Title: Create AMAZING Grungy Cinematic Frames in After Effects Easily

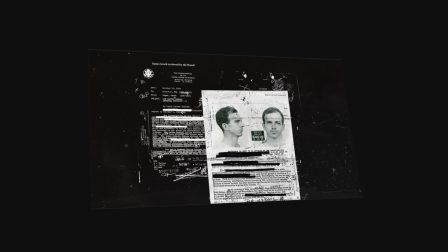0s
In this training video, I'm going to show you how to create this stylized, grungy, cinematic style frame that we can also put into motion. Let's get started. Everyone, my name is Cameron with Motion Science, and one of my members in the Motion Science membership recently created a style frame for a challenge. And I thought it'd be interesting to take that style frame and kind of push it to a new level. And so that's what we did in the membership. And I want to show you how you can create a very similar type of style frame.
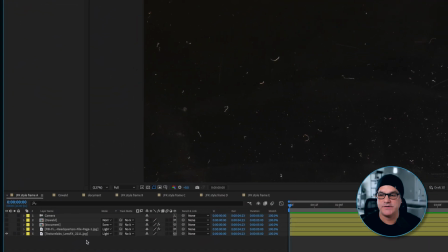26s
So let's jump into After Effects. All right, here we are in After Effects. And the first layer we have here is a Texture Labs lens effect. This is a 3D layer. If you've watched any of my content for any amount of time, you know that I like to work with 3D layers and 3D cameras as much as possible.
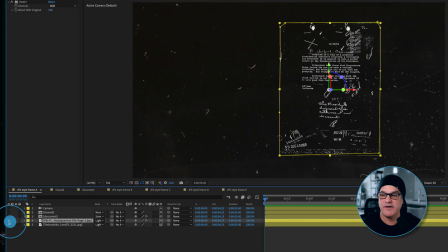41s
It just makes my workflow a lot easier. Next, we have a FBI headquarters file that is just masked out.
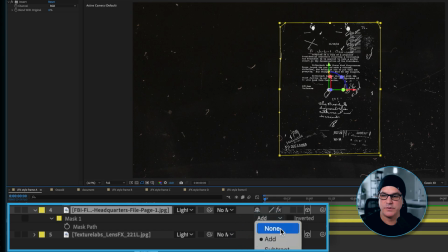48s
You can see if I turn this mask off really quickly, we're just removing some of the white edges around it.
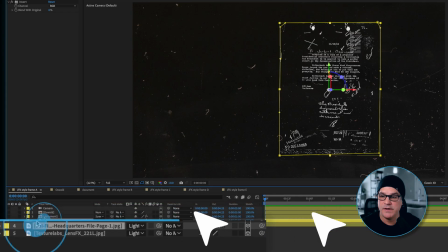54s
And that is set to a lighten mode and is in 3D space as well. Next, we have a document with an invert effect set to screen.
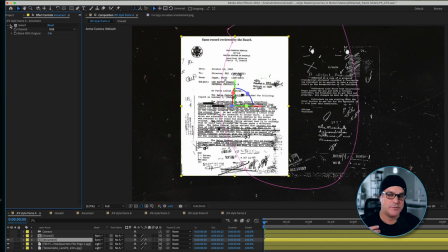62s
So if I turn that invert effect off, you can see it's a typical scan document, white paper with black type.
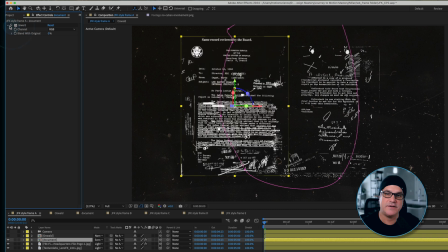68s
We wanted to reverse that to go with the style we're doing here.
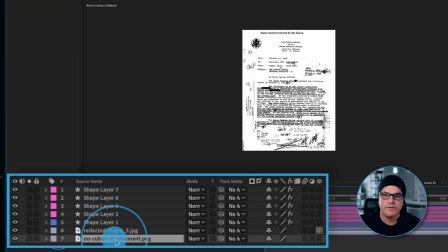72s
So if I double click this pre-comp, you can see we built this document here going layer by layer. We started with this document and then we thought, no, let's start with this one instead. We'll add some shape layers here, which are basically redacted text.
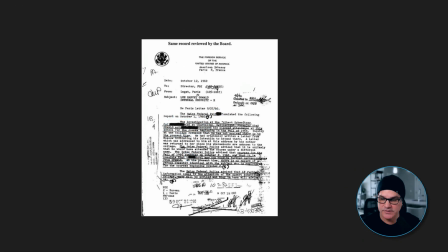87s
And we actually animated these.
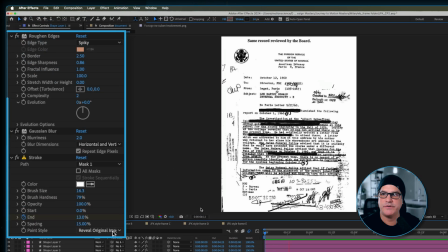90s
All this is, these are shape layers, and the shape layers have a roughen edges effect applied to them and a stroke.
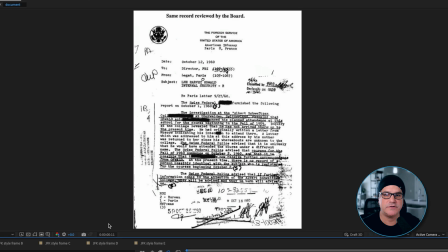97s
And the stroke is revealing that shape layer. So it looks like redacted text that's being hand drawn on.
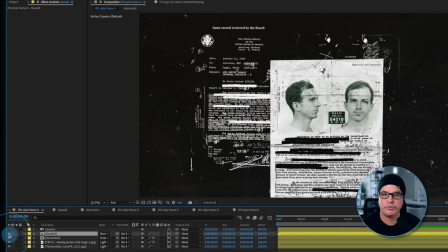104s
Next, we have an Oswald pre-comp. Again, this is a 3D layer.
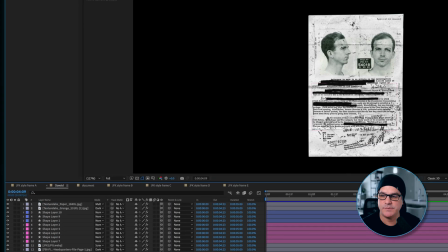108s
And if I double click this, this is something we built just like this.
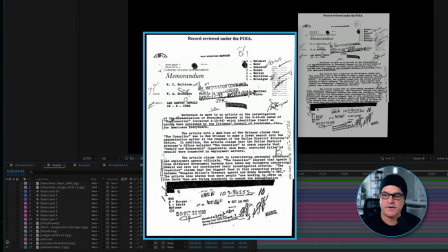114s
So we started with this document. Next, we dropped this over the top. Added some extra text over the top in the middle.
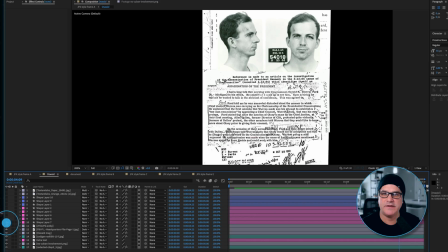121s
And you can see if, as I go layer by layer, we're just adding bits and pieces and things we want to change and just, you know, building it up very slowly, just like we would in Photoshop, but we're doing it in After Effects because in After Effects, we have the ability to animate this if we want to.
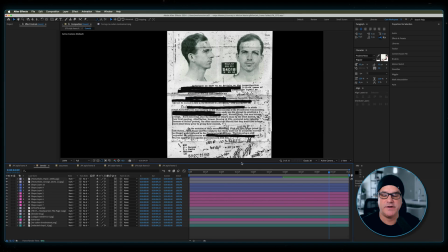137s
So that's what we created, right? This is the document for Oswald. And then we have a 3D camera. And this is why I design everything in 3D space, because I can easily add a camera and then rotate and move around and get just the right framing that I want to get.
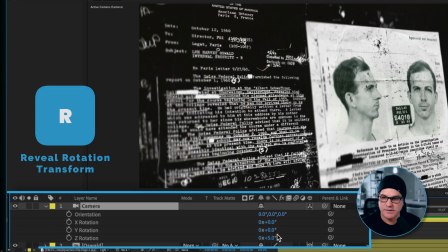155s
So if I hit R for rotation, you can see it's just got a little bit of a Z rotation happening here.
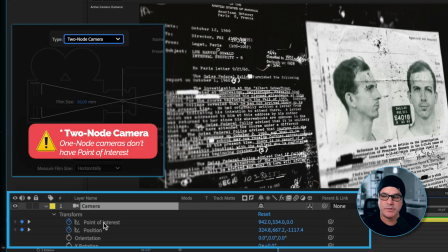161s
Now this is a one node camera, which I typically don't use, but for this I wanted to because of the point of interest. And I could move the camera around, getting that perfect point of interest. If you're eager to create motion design that's gritty, atmospheric, and cinematic, like the example I'm showing you,
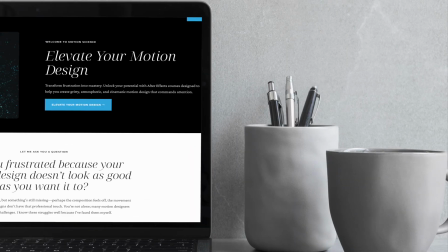177s
I invite you to explore the Motion Science membership at www.motionscience.tv/mastery.
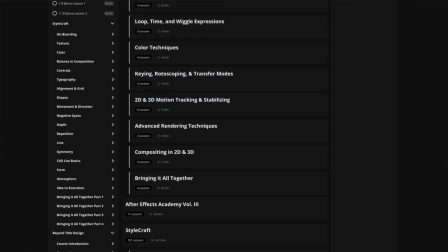183s
Inside this membership, you're going to find hundreds of projects just like this one, including the project files, and it can help you elevate your motion design to develop a very striking cinematic style through our trainings,
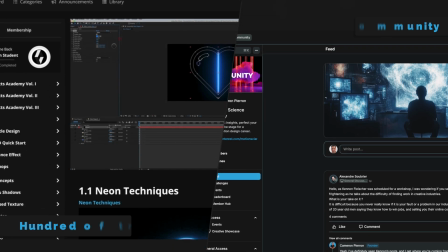194s
our techniques, and our supportive community. So I definitely invite you to check it out. Now let's go back to the training.
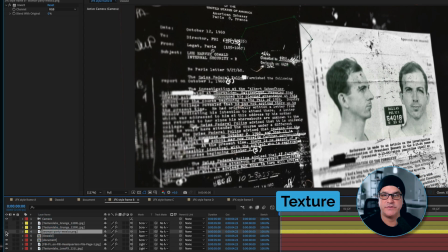200s
Okay, moving on. Next thing we're gonna add here is a few layers of texture. So sometimes texture is literally just like grunge or grit. This texture is actually from an image. And what we really liked about this was that it said secret and it's crossed out.
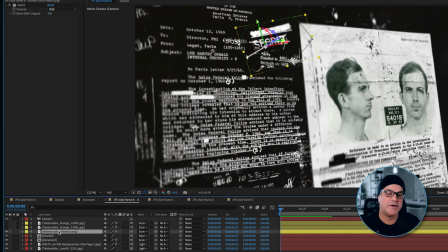215s
So this is sitting in 3D space as well. And because it's in 3D space, it reacts to the camera.
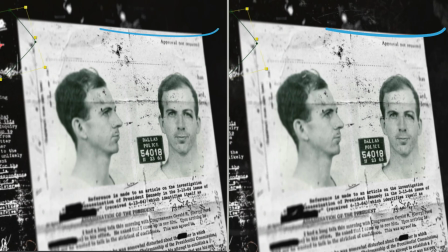220s
Next layer we're gonna add is some grunge, some dirt, some lens grime over the top.
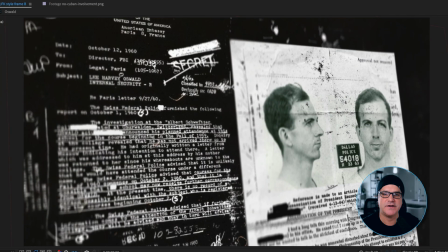226s
So if I turn that off and on, you can see that it's sitting here. This is set to a screen mode.
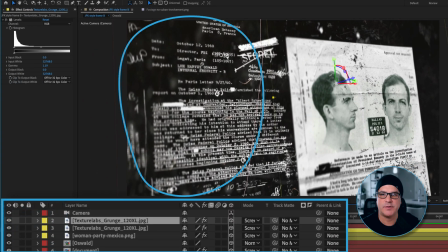232s
And then we have another grunge layer sitting over the top, which is here. Just adding some depth, right?
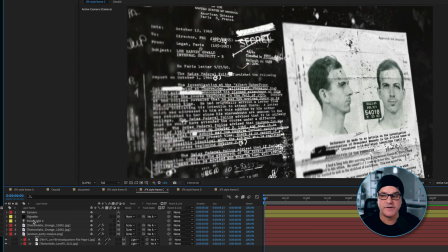238s
Just adding some depth. Next, we've got a really nice base composition here. We can take it up a notch by adding a point light.
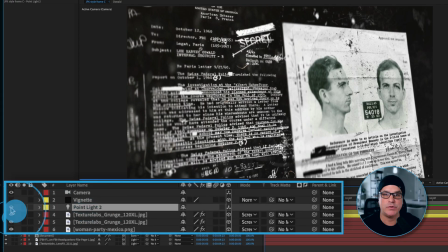244s
So we'll turn that point light on.
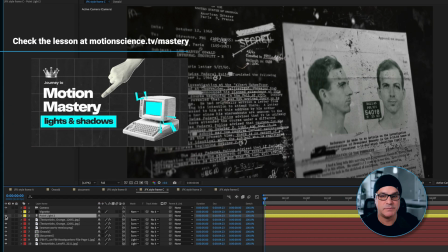246s
And this just gives it some added dimension. That's with and that's without.
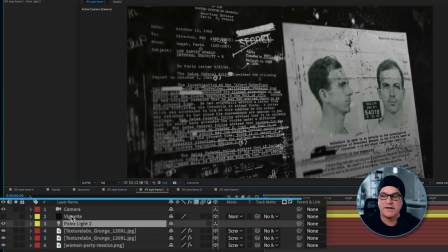253s
Then we added a black solid, which is called Vignette. And to that solid, we applied a mask, which we can see here on the screen, and a high feather value of 297 pixels.
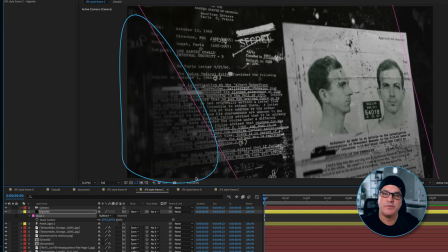263s
And if I turn that on, you're gonna see all it's doing is just darkening up this left side to help our draw our eyes into this part of the screen here. We don't have to be focused so much here. Without, it's more challenging to decide where I should be looking.
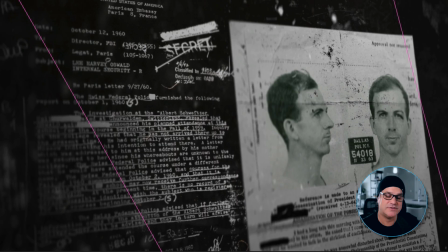278s
It's because the left side is now darker, my attention is now drawn more to the center and to the right.
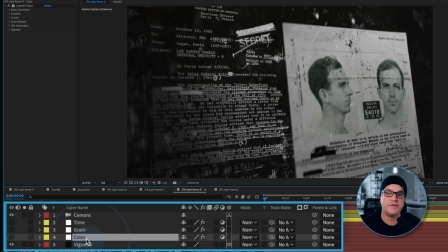283s
Next thing we did is we went in and we added some effects over the top, right? These are some finishing effects.
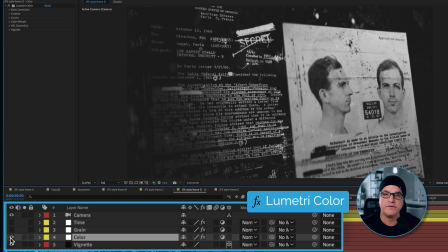289s
We've got Lumetri color over the top. This is without and this is with.
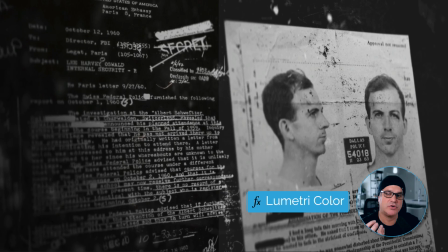293s
This is just bringing those black levels up, making it not look so contrasty, not so dark in the shadows, not so punchy.
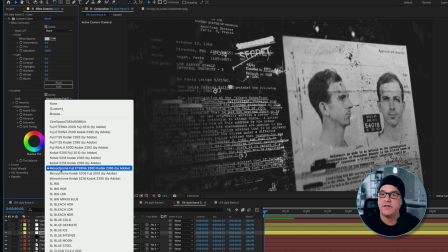301s
Under creative, we're using a LUT look of monochrome Fuji.
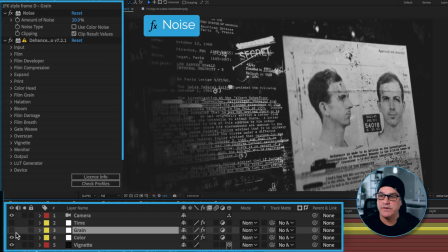306s
On top of that, we've got some noise and a film texture applied.
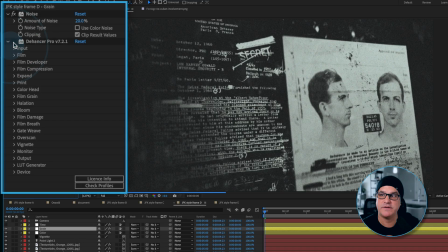311s
Now, you could get by without using the film effect that I have here and just using some noise. I like to put noise over the top of everything. It really blends things together. And then I've got this posterize time, which I will turn on.
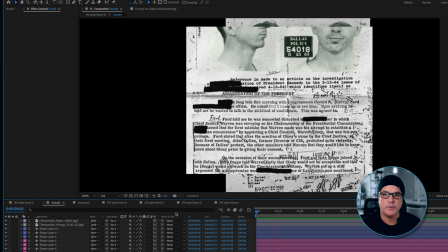323s
If you remember on this original composition, we have these redacted lines that go across the text.
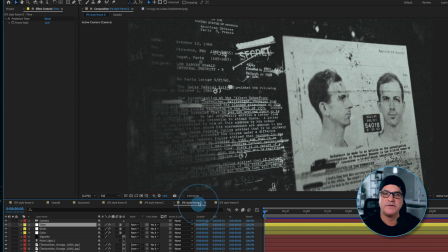330s
Well, by adding a posterized time over the top of that, it's going to make it a little bit more steppy. And if I go into the final composition here, you can see if I hit U to reveal my keyframes,
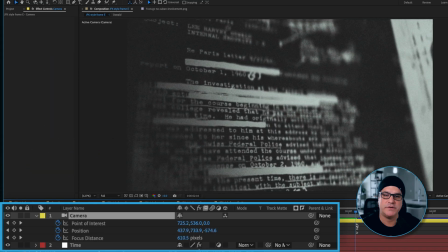341s
I added keyframes for movement here to push in to the redacted text. There's also keyframes for focus distance. So I want a very shallow depth of field. And because the posterized time is on now, if I play this back,
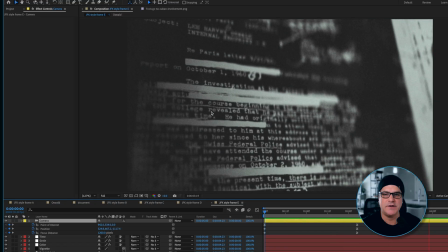357s
you can see it looks a little bit more organic to me, a little more retro.
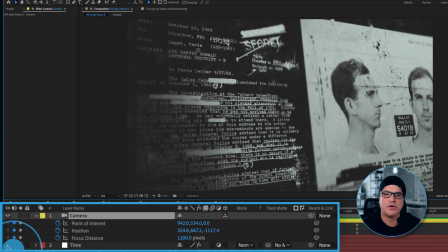362s
If I turn the posterized time effect off, here's what it looks like without.
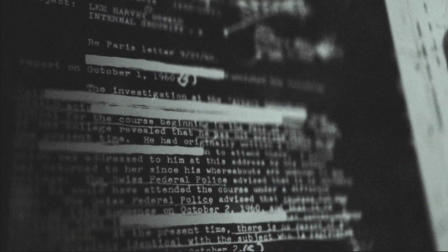367s
I mean, it still looks good. It's just a little too smooth for what I want.
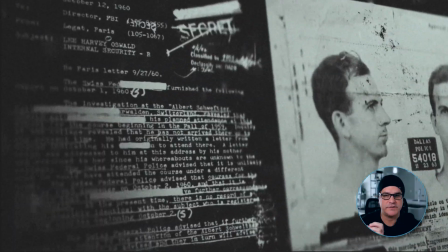371s
Like if you think about a hand drawing across text, you know, it's not gonna be 100% smooth.
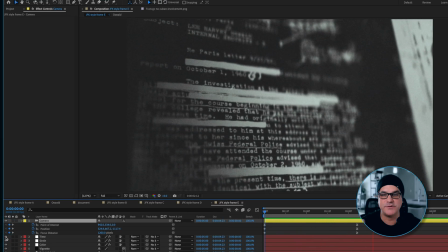377s
It's gonna be a little bit steppy in my opinion. So maybe this is too steppy, but I think for the look, it works really well.
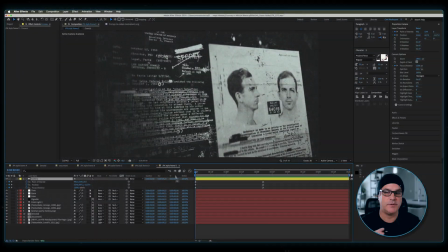383s
And that's the piece. So if you followed any of my teachings for any amount of time, you know that I always preach we should start with style frames. And once we have that frame, then we can animate it. That's what we did here. We have a really powerful style frame that we can then easily animate and make something super cinematic. I hope you enjoyed this training lesson. I'll see you in the next one.